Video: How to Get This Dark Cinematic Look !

How to light for a dramatic blockbuster look. Hello everybody, my name is Mark Banyule, I'm a cinematographer, and today we dig into a commercial where they use deep blue colors with high contrast lighting, which in my opinion is a classical blockbuster look. In the cinematography breakdown, I guide you through this process how to create a look like this.
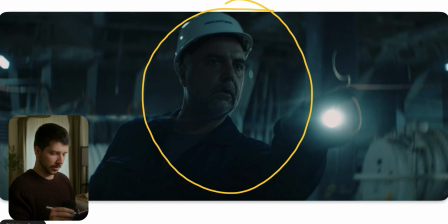18s
This is the first shot we're looking at, and there are already a few things you probably noticed. First thing first, it's actually pretty dark. The overall exposure of the scenery is really on the lower end.
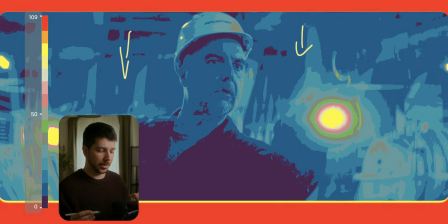31s
I can show you now the false cover just as you have a feeling around where our skin tones and the background lies.
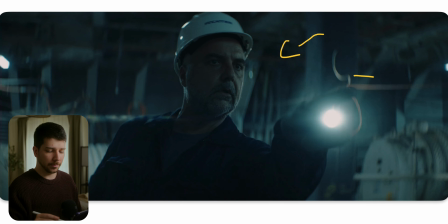37s
Then the next thing is the white balance of the shot is blue. I wouldn't even call it a white balance, or it's just blue. And a lot of people will tell you, hey, this is not accurate white balance.
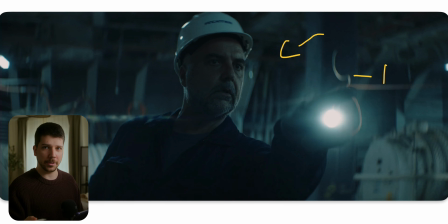51s
He should have normal skin tones and only the background has to be blue. Yes and no. You always have to think about the story and the context of the scene. Now, here everything tells us, okay, it's something like an U-boat or we're on a ship.
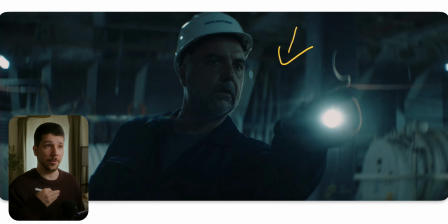68s
And this already gives us the feeling of ocean, dark, adventure. And this is the reason you can just color your whole image in a dark blue and also the skin tones, and it feels right.
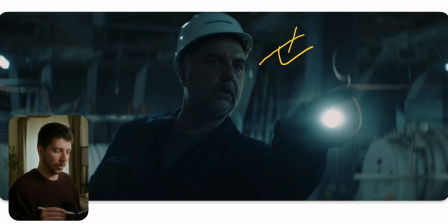82s
It's always the artistic choice. You don't have to go for correct skin tones because there are no correct skin tones. This is a movie, a commercial, where you try to tell a story just by using colors, lights, and camera movement.
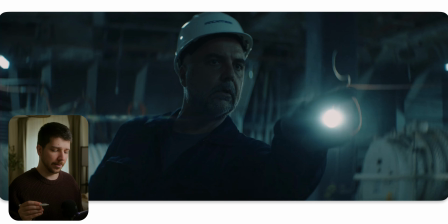97s
And that is the reason why you should ignore every rule you ever heard in your life, because it always depends on the situation you're right now in. So, how do we light a scene like this? First things first, you probably notice we have a really high contrast ratio.
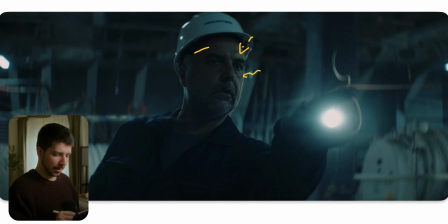113s
We only have a little bit light on this side, and this side of his face is probably completely dark. The trick, first of all, is set the exposure on the background. Use a lot of practicals. As you see in the background, we have practical light sources that are placed in the location.
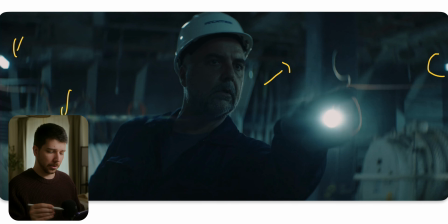130s
So when we walk around and pan the camera around, there's always light interest in the background. When you want this really dark, low-key look, you need light references in the background. Otherwise, your shots will really feel boring and has no depth to it.
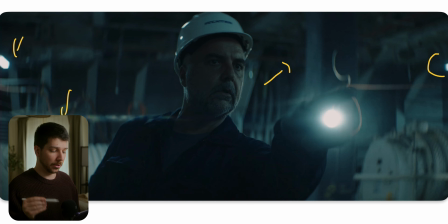146s
That's first step you have to do. Place your lights, because it also helps you that you know where to put the key light. Because now when he stands next to this thing, you know, okay, the key light has to come from this direction. And here, because he has the flashlight on this side,
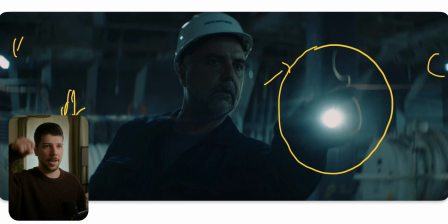165s
normally, do you know a scene where they have this little flame in this oil, like you probably know from Game of Thrones or other movies, where they have this fire thing in their hands and walking around with it and using this for the key light.
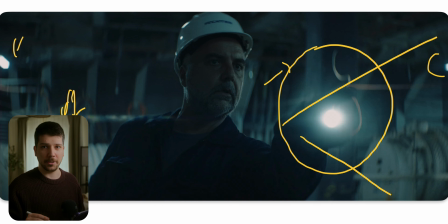181s
That's not possible with a flashlight, because a flashlight does everything but dropping light on you. But they still gives the feeling from the audience, okay, this is where the light came from. And the only thing you have to do right now is someone with a light panel or an Astera with a big diffusion.
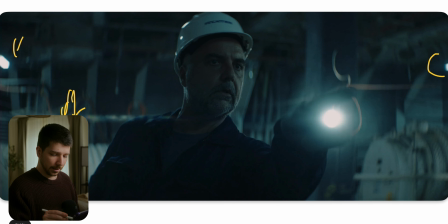199s
What I like to use a lot nowadays are an Astera tube, but with a balloon over it, so that you maximize the light source. And now we have a really light thing a gaffer can go around with and gives just a little bit of key on the actor,
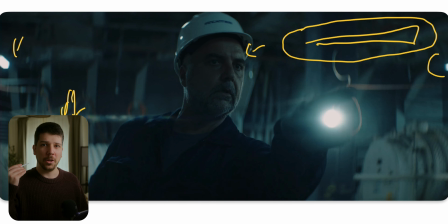217s
because that's all we need. When you want to make something feel dark, shoot it dark. Just add a little bit of shape so that we know, okay, there is a face and not just a silhouette that is walking around, but keep the overall exposure of the scene low. This gives you the cinematic look.
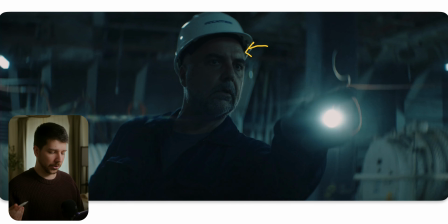235s
A lot of people now will probably boost the exposure on his face and just drop the lights on the background, but that's wrong.